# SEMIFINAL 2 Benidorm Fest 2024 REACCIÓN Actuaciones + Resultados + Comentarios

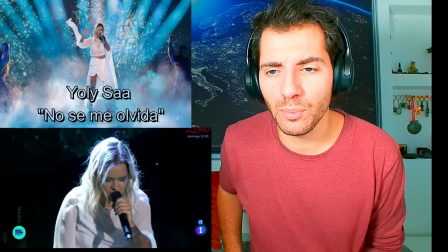[24:49]
toma metiendo un giro improvisando ella está sintiendo todo
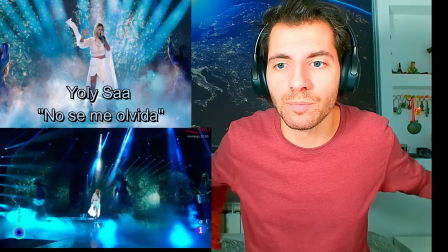[24:57]
qué bueno esto pero ves esta rareza del
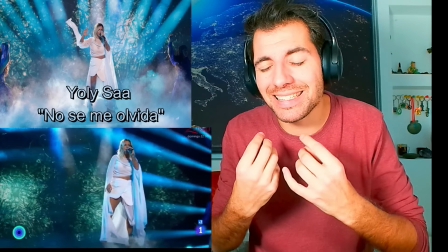[25:02]
fondo que sí que lo puedo entender porque quiere potenciar el
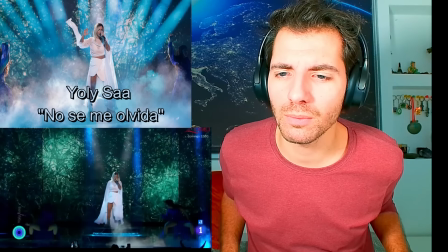[25:06]
señor folclórico pero no lo veo no lo entiendo tampoco
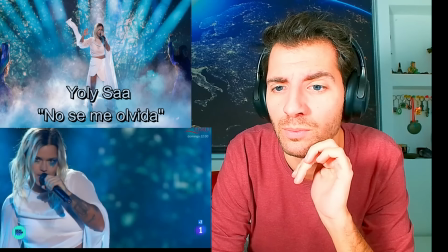[25:11]
me da rabia porque ella se está transmitiendo mucho plano general,
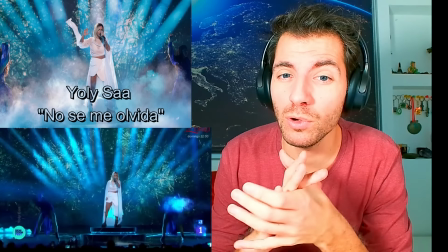[25:16]
queda muy sucia la actuación.
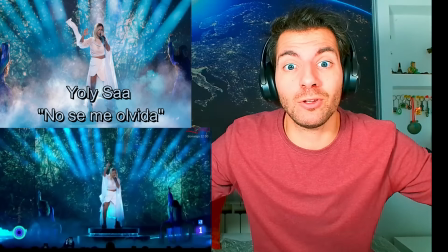[25:23]
Me olvidé de que yo sí te quería de un plano general y no de ella, con dolor.
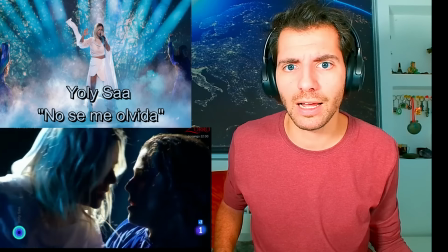[25:31]
Uy, este momento, Cristina Aguilera, Britney Spears y Madonna en los premios en TV.
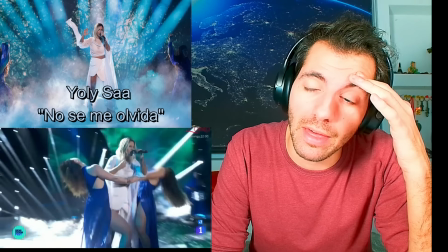[25:40]
Joder, esta actuación tiene un problema de realización y
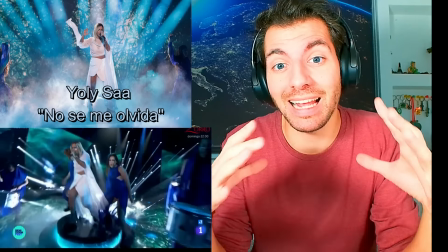[25:46]
creo que nos quería meter muchas cosas y al contrario que Angie, que tenían sentido a que no tienen sentido.
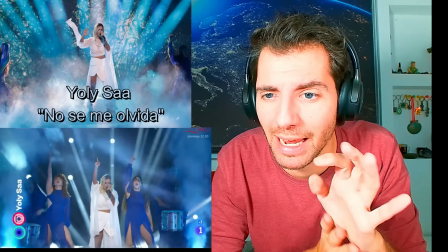[25:55]
¿Llevan maquillaje a juego con el vestido de las bailarinas? No.
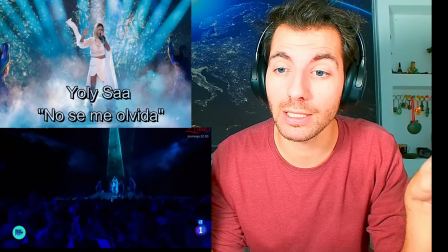[26:04]
La canción sigue siendo buena. La canción sigue siendo buena. Esa es la parte positiva.
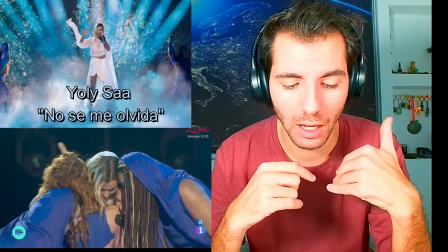[26:09]
Y te quedas con la canción. La parte negativa no entender el mensaje. Yo cuando muchas veces repito en los vídeos, por favor, que represente bien el mensaje.
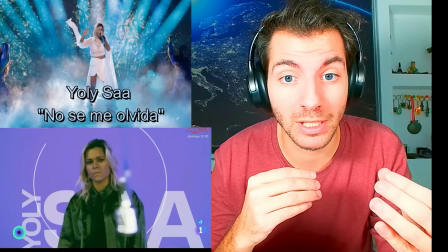[26:18]
¿Por qué? Que cuando me haces una actuación por innovar o por ser diferente, si no se entiende te cargas la canción,
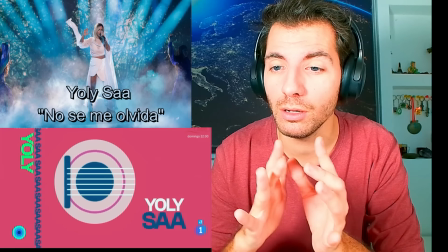[26:25]
porque la letra la canción o la voz te están transmitiendo un sentimiento y la imagen no te transmite ese sentimiento la voz,
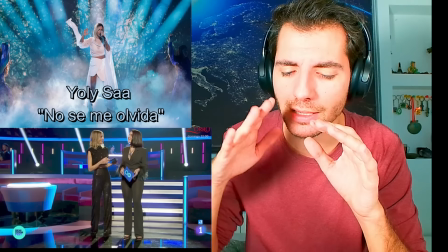[26:32]
que la versión en estudio estaba muy bien trabajada de las dinámicas en qué momento bajaba, en qué momentos la voz era sutil,
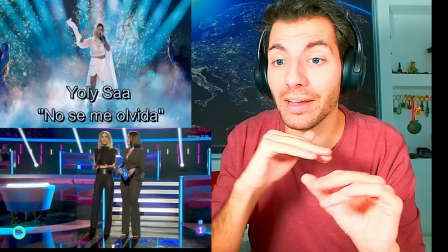[26:39]
en qué momentos la voz era más alta y dolorosa estaba muy bien trabajada, aquí lo he improvisado totalmente, pero la voz estaba transmitiendo y estaba haciendo eso
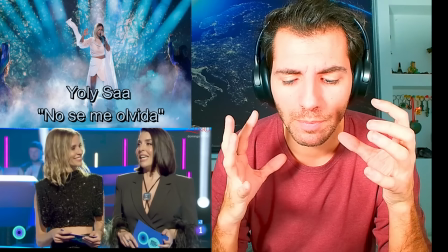[26:48]
se le ha ido la voz en algún momento pero ese sentimiento que le estaba dando la voz
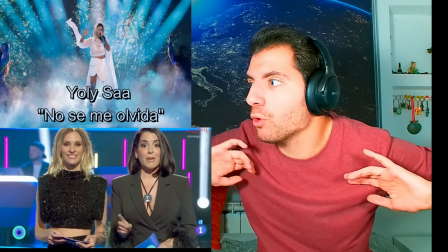[26:55]
se perdía en cámara al ver un plano general con un montón de humo con bailarines que no sé qué representaban con pantallas
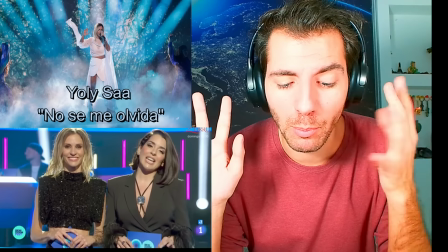[27:01]
con el fondo místico había una rareza y un rollo de misticidad que lo puedo entender por el sonido folclórico pero no había un hilo conductor entre
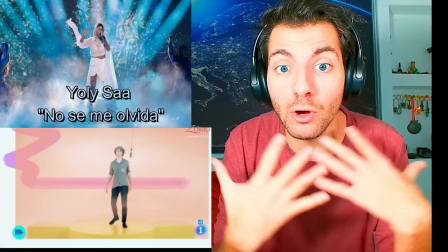[27:10]
todas las cosas es lo que falta por eso la actuación de Annie flipé tanto y brilló tanto porque se entendía el hilo conductor de todos los elementos
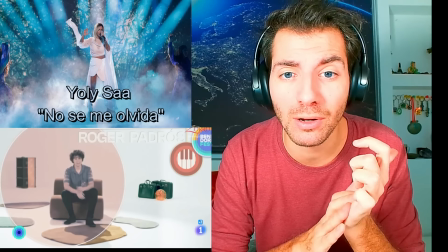[27:18]
aquí no es una pena porque la canción es buena La canción es muy buena
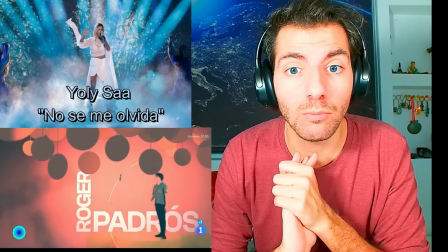[27:25]
Ay, no lo sé, no lo sé Dudas, dudas con Jolly Muchas dudas Creo que Jolly era otra que podía
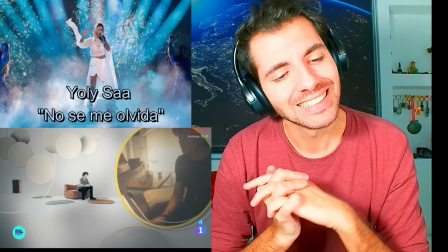[27:32]
Pensar en la final si un favorito la cagaba Y ya no lo sé No lo creo
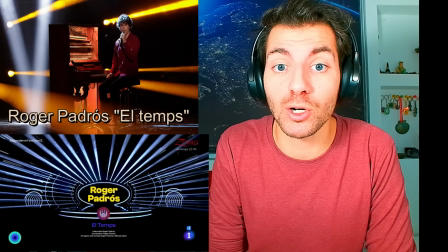[27:38]
Vamos con Ruggier Padros
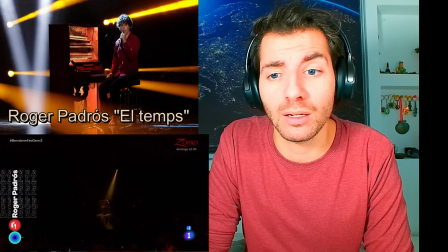[27:42]
El Thames Me encanta el piano en esta canción Te lo juro, me encanta Me parece precioso
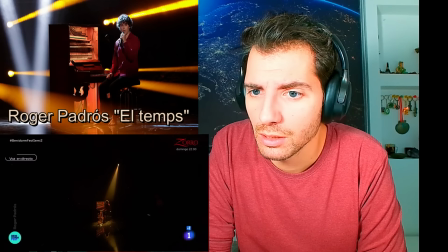[27:50]
Esperanzador precioso de verdad
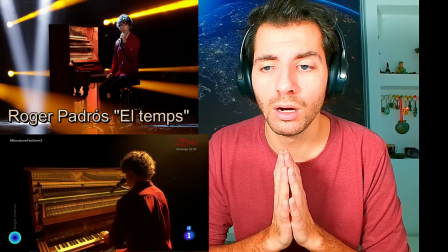[27:54]
me encanta que sea un piano antiguo me está pareciendo preciosa la iluminación
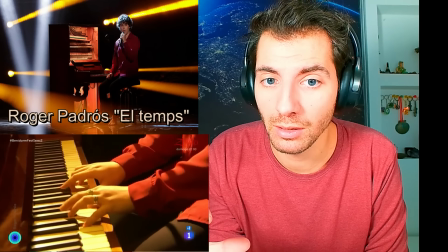[28:03]
el protagonismo al piano lastima que no lo pueda tocar en directo
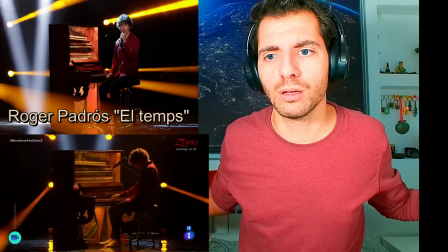[28:10]
mirando a cámara aunque no se aprecia mucho porque la luz era muy tenue lo dije, dije que este chico transmitía lo dije en mi top
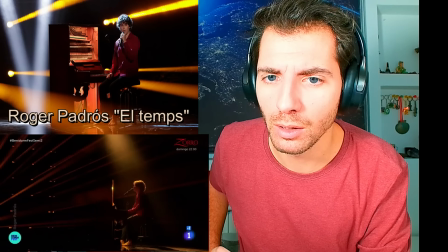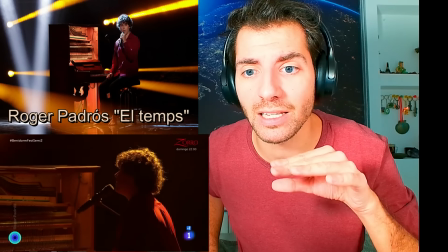[28:25]
Y así metes en el clímax a la gente Está solo, con su piono Una iluminación débil
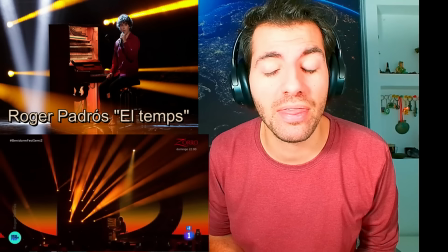[28:37]
Naranja, como un amanecer, esperanza Precioso ¡Precioso!
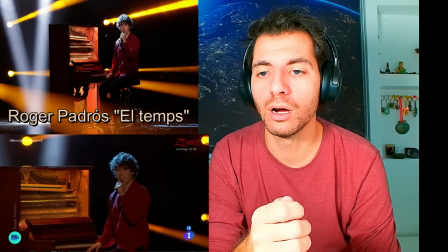[28:44]
¡Ay, qué bonito! Eh, me está encantando